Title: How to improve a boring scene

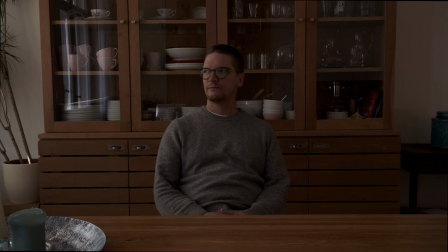3s
Hello and welcome to this little exercise on how to improve the look of a boring scene. We are trying to show a person doing research. This is similar to the assignment number 1 from the Antberry Academy.
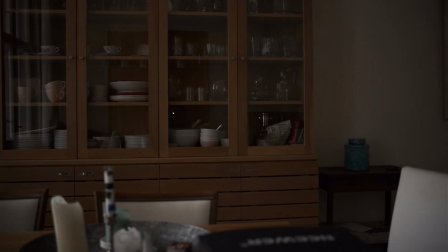22s
The baseline from which we start is a straight shot onto the cupboard, which is very boring.
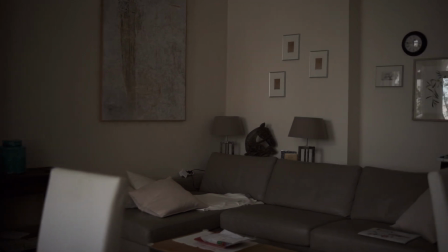29s
We could change the view to the right and use the big picture and the practical lamps in the background,
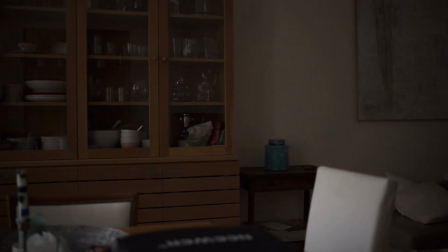36s
but those elements are mainly placed lower than the table where the researcher is sitting at,
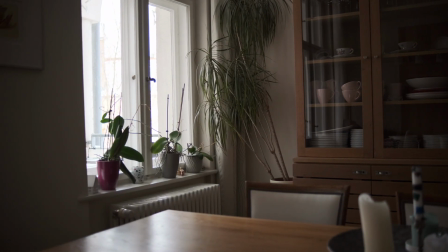43s
so this is not very good looking. The other option is to turn to the left where the window is.
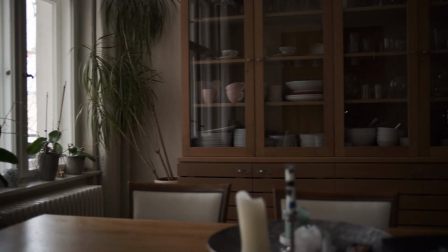50s
This is what we will do.
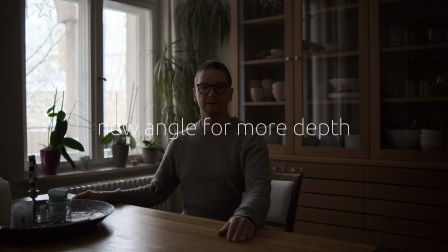56s
This look has much more depth, and the window gives us the opportunity to motivate our lighting.
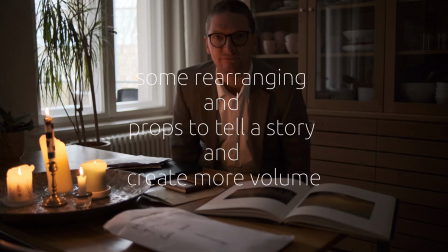63s
By rearranging and placing props in different layers and changing the wardrobe,
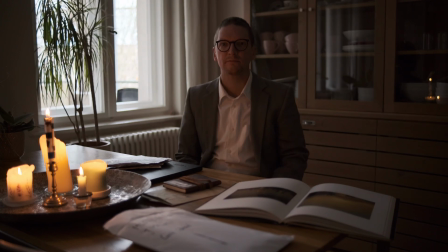69s
we can create a much more cohesive and interesting shot.
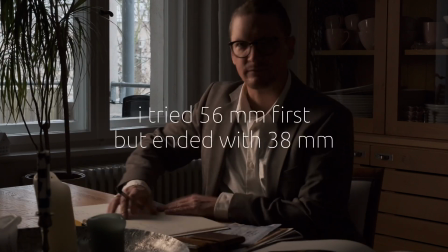74s
In the next step, I wanted to integrate the key light, but the reflections of the key light in the cupboard made the shot entirely useless,
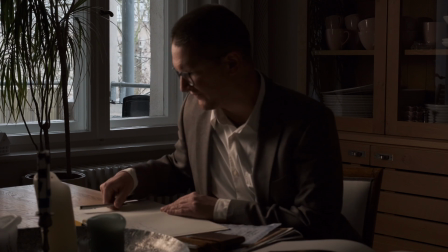83s
so I had to rearrange a lot and finally use a 38mm lens.
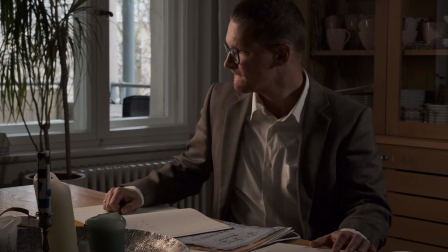90s
I also used a slightly cold fill light from the right
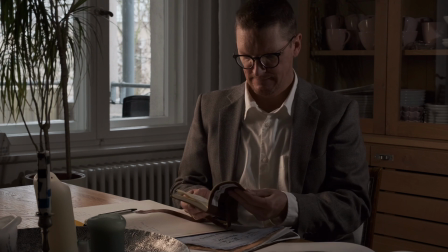96s
to give the scene a little bit of color contrast.
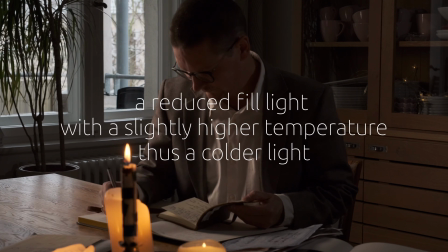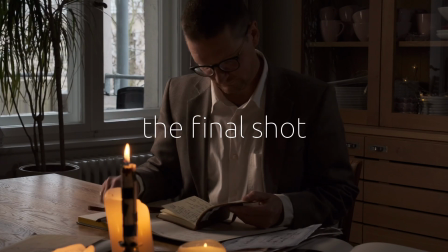105s
The final shot looks pretty much as envisioned, however the candles moved way too much to the center.
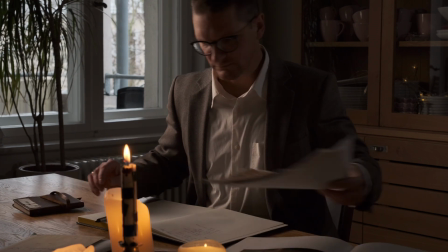115s
Unfortunately, I realized this much too late.
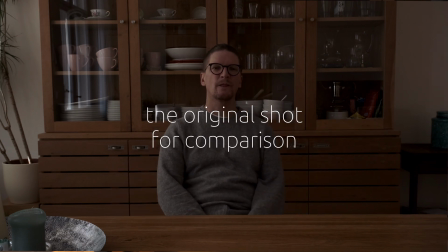122s
In comparison, the original shot looks very flat, two-dimensional and without a lot of contrast.
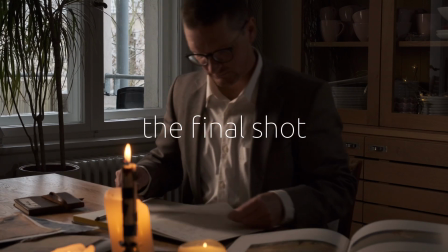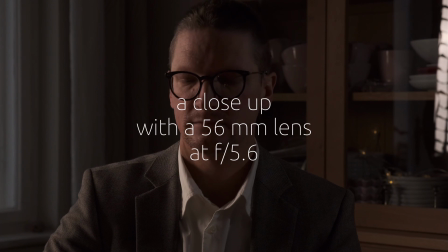136s
The final close-ups are just to illustrate the effect of optical contrast when using a very bright lens.
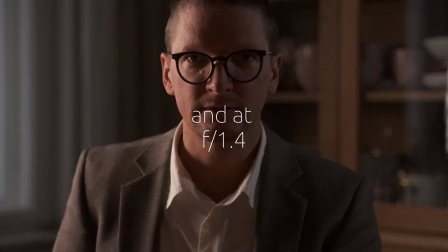143s
Please watch the highlights in the background, which blur nicely when you open up the aperture.
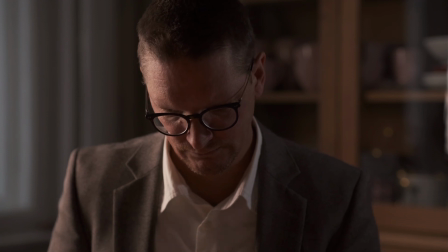149s
Thanks for watching and see you soon.